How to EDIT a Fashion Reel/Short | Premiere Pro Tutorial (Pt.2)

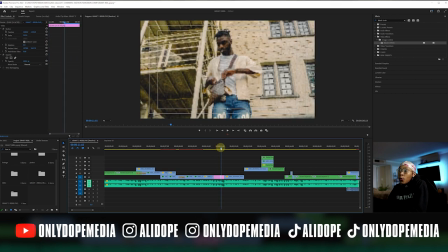12:22 Like I said, with these, I just move the pictures around a little bit
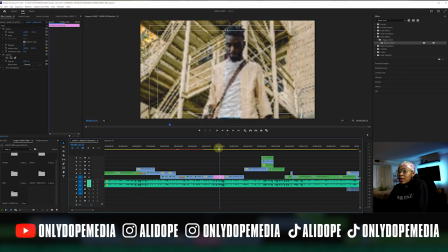12:26 just so it can have some texture instead of not just having pictures itself.
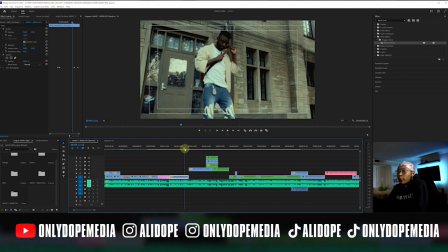12:33 But yeah, this is a cool effect that's coming up right here.
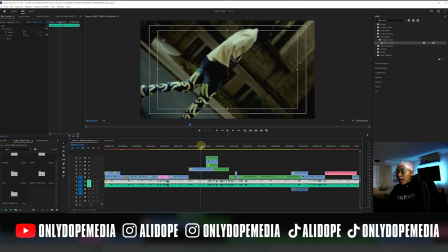12:36 He's walking this way, and I like started to walk into him with the camera.
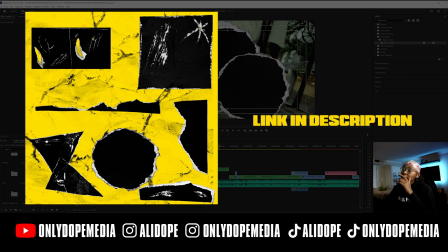12:42 Now I got these paper rips. You can check these paper rips out, link in my bio.
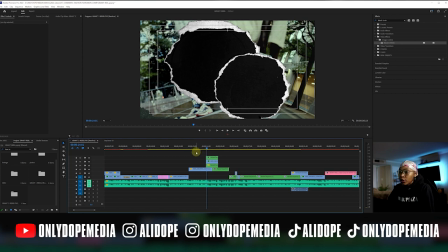12:47 Basically all I did was add some motion to him, so we're just gonna go ahead and check that out. Check this sequence out.
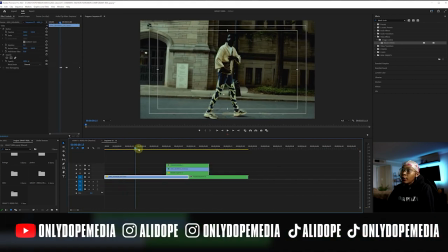12:52 Jay Grant walking from left to right.
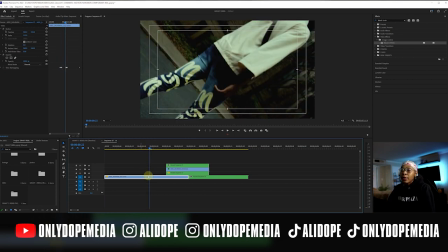12:54 I walk in, I zoom in, I add like a time remap here just so it's a nice fast going to him,
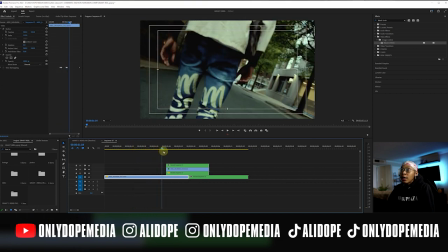13:03 and now it slows down as it walks behind.
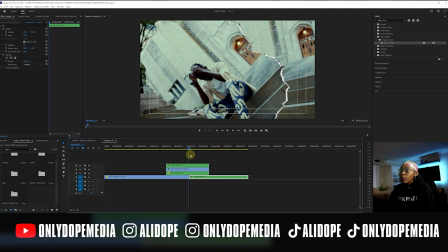13:06 And now I have these clips of the paper rip moving around, revealing what's underneath.
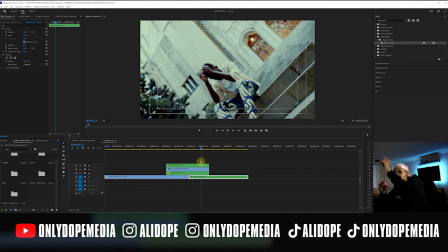13:14 It's the next clip, but it's coming in differently. So similar to me cutting out him and putting him in different spaces and then putting him in the same spot.
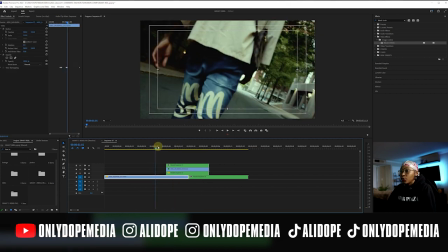13:23 I know you guys seen that clone effect. I decided to go ahead and add my paper rips.
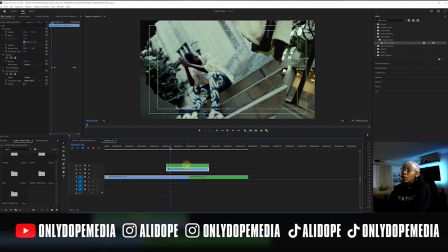13:31 So let's go ahead and add that. We can do that right now. So basically what you're gonna do is you're gonna take the paper rips, right?
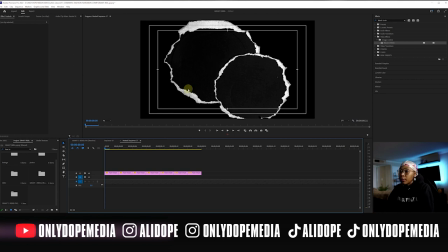13:40 I added the circle, but you can use triangle, you can use whatever. And you're just gonna really just move them.
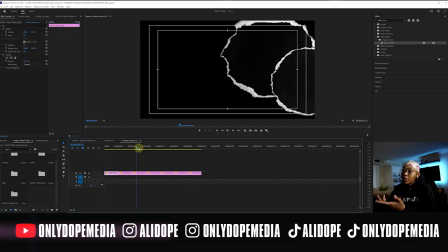13:48 You're gonna keep it centered, just move it around the composition like this in different situations.
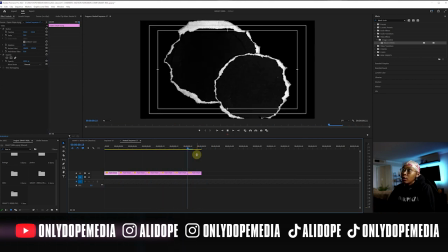13:54 So now you have it and it's just moving around. Boom.
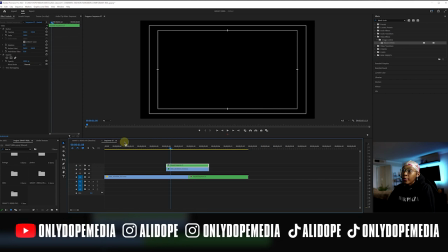14:00 Okay, so now we nested this sequence of the paper rips. This is gonna be our paper rip sequence right here.
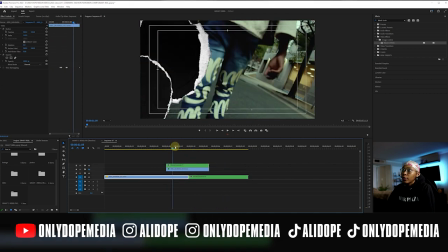14:09 And it's just gonna be, like I said, the paper rips moving from side to side, but it looks a little weird right now, right?
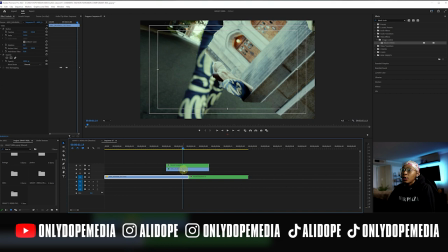14:16 And now you're asking, why would you put the footage underneath? How are you gonna be able to see it, right?
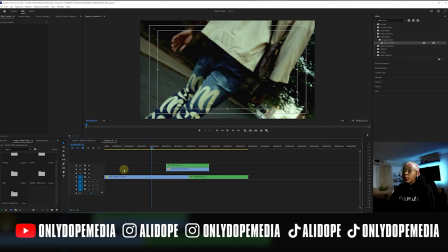14:22 Okay, so to achieve this effect, all you're gonna need to do is place your first clip there into your second clip.
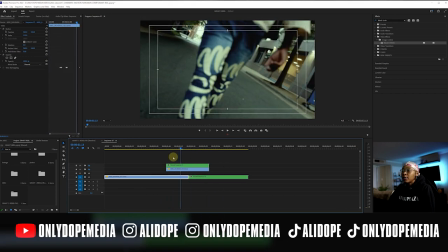14:28 So it's going from this clip to this clip. And this is the little time remap, skirt, into this.
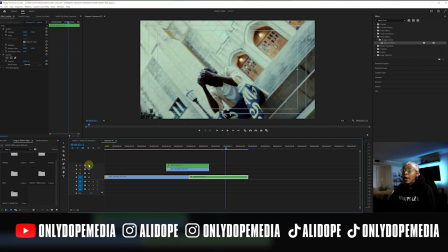14:40 Time remap. There you go, right? Now we had the paper rips. The paper rips now are in there.
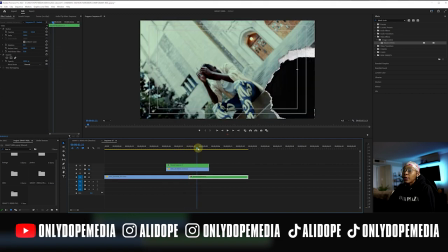14:45 We just added those and we moved those around the comp a little bit.
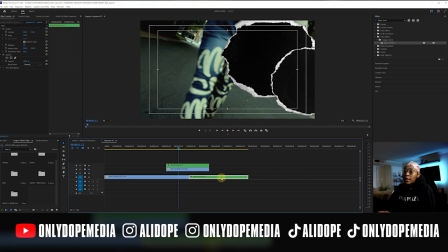14:49 So what we're gonna do on it again is I had to go ahead and nest this so I can add the warp stabilizer, but you don't have to, it depends on your footage.
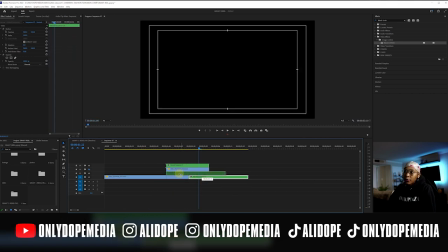14:56 You're gonna take this footage and you're just gonna duplicate this and put this footage right here underneath it, pretty much, right?
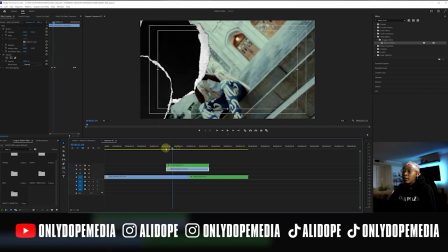15:03 This footage is underneath, but you can't see. Boom.
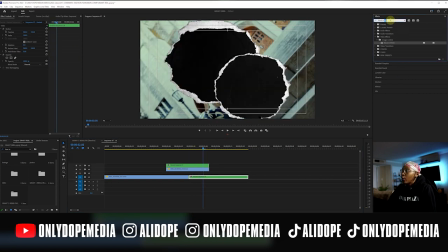15:08 So now we're gonna add what we call a track mat, a key to the layer with the footage on it.
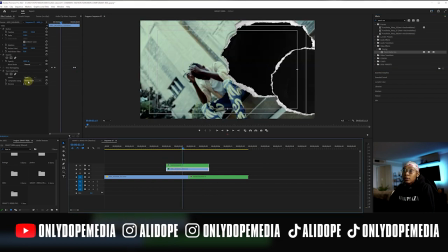15:19 And that's why you put the paper rips right above it. Go ahead and video 4.
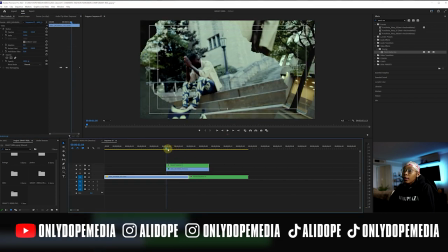15:25 Now you got this. Now you got this track mat of,
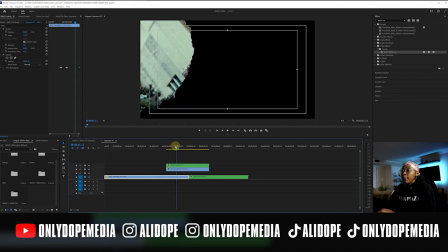15:34 now wherever you moved around that paper rip is where it's gonna show,
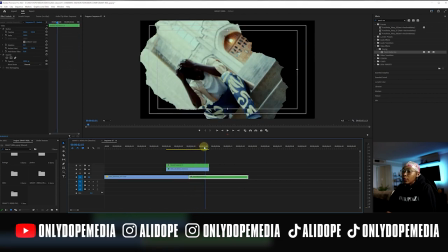15:40 revealing the footage underneath it. So whatever's gonna be underneath it is what's gonna reveal, right? So me, I just take it, I also duplicate the paper rip
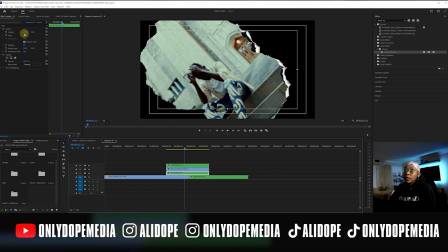15:53 underneath everything, just so everything kind of has like the, that still rip feeling, because the track mat takes the whole mat itself. So me, I just kind of try to line it back up the best way I can.
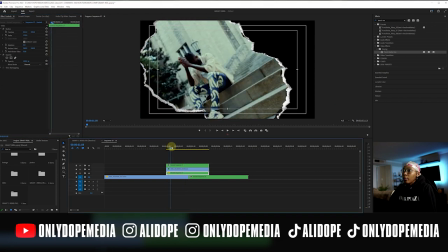16:09 So boom, now we got this paper rip. Boom, and it's following it because it's the same paper rip.
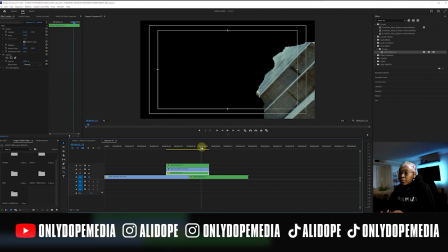16:18 If you were anal, I'd move it and add the keyframes per position so that everything could be seen, but that's how I like to do it.
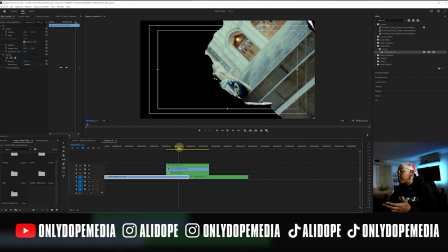16:26 I'm pretty sure there's 100 ways how to do paper rips. This is just how I do it real quick.